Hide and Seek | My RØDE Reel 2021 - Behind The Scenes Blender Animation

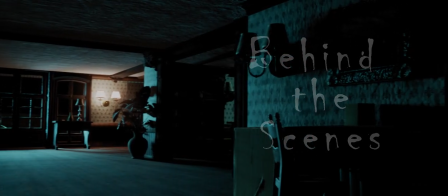Hide and Seek is a slow burn horror short film about a man and his pet pigeon
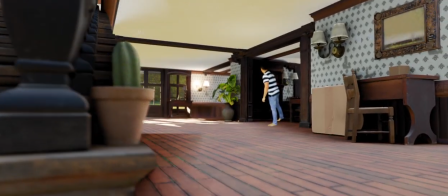who move into a new home only to discover that something dark lurks within.
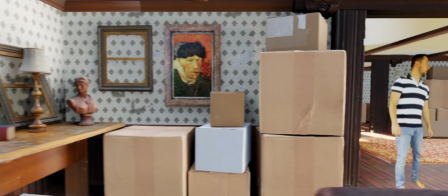The original idea was to have my character explore the house on his own. However, I decided to try out something different.
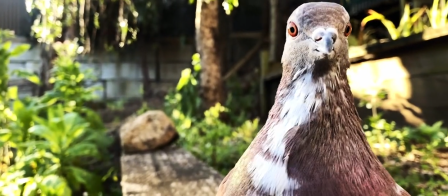My pet pigeon, whose name really is Spriken, would co-star alongside my character.
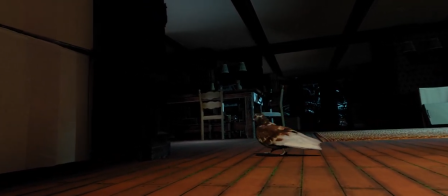This was a challenge in and of itself. Even though Spriken is a tame indoor pigeon, getting him to perform on cue was a totally different beast.
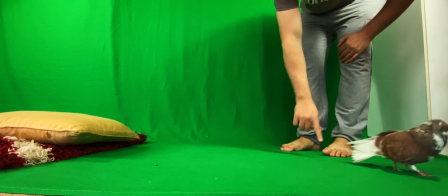With animals, exercising patience is extremely important, and although he was required for a handful of shots,
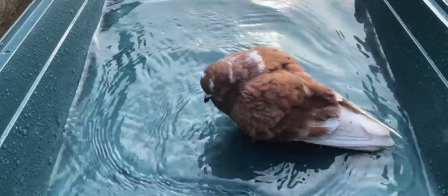he still had to be persuaded with his favorite activity as bait.
Spriken's having a bath before his big on-screen debut.
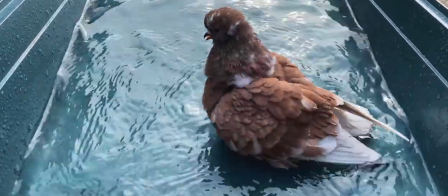Gotta look his best for the camera.
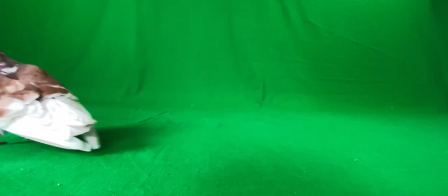Apart from myself and Spriken, everything else in the film is animated.
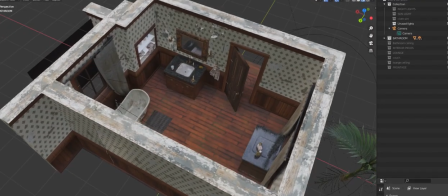I found a free bathroom model on Sketchfab that fit the look and feel of what I was after.
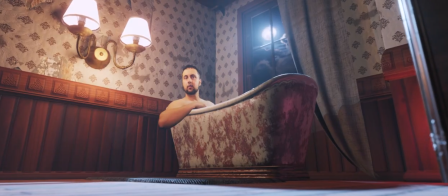I modified some aspects of the room but I absolutely fell in love with the design. So much so that I then committed to building the majority of the house.
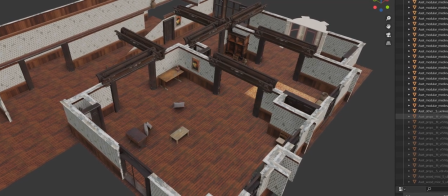Furniture, boxes and plants came from the amazing Quixel Megascans library to help me flesh out the house.
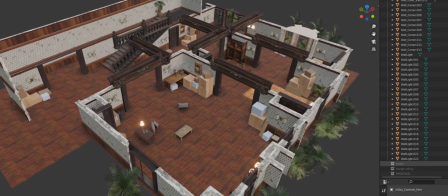It's incredible the power of repeating assets at convincing the viewer that they are witnessing intricate details.
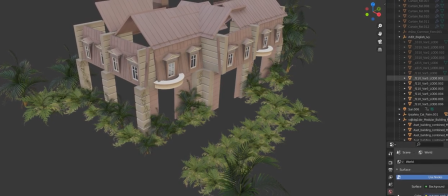This was much the same with the house's frontage, repeating pieces to get the Victorian look that I wanted.
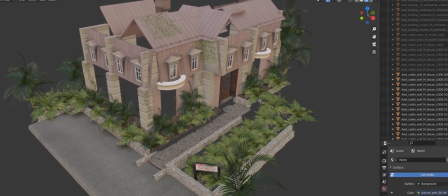Very time-consuming, but quite fulfilling and rewarding.
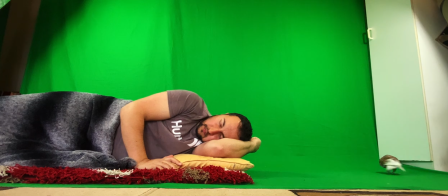My performances were then captured against a green screen and once keyed and cleaned up,
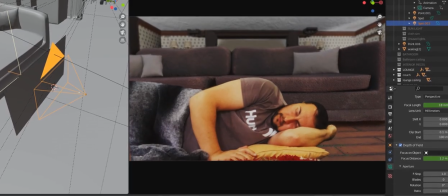the transparent footage was uploaded into Blender 3D and strategically placed to give the illusion of the character residing within the 3D house.
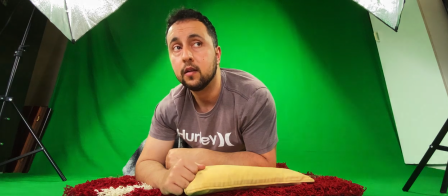I enjoy this workflow as it allows me to envision the shot, shoot the performance and then tweak the camera to match the perspective and focal length of the recorded footage.
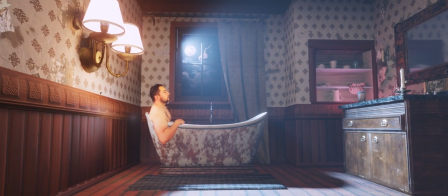Audio came next. Audio plays a huge part in this film because a lot of the tension and the foreboding atmosphere is derived from the sound effects.
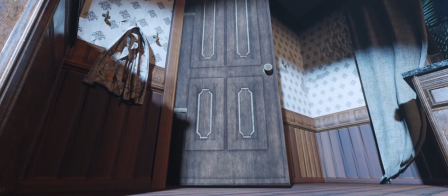I didn't want to rely on music because the plan was to portray the horrors of sound.
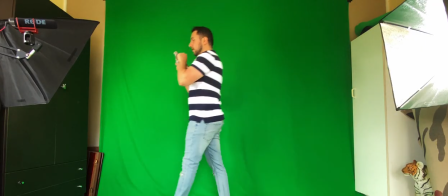Everything from dialogue to creaking floors to Spriken walking on wooden floorboards was captured using the Rode VideoMic Go.
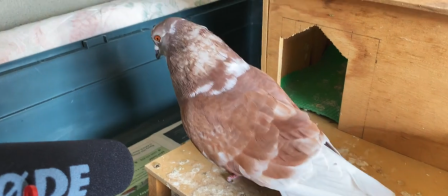Thankfully this was the only microphone of mine that Spriken was not afraid of.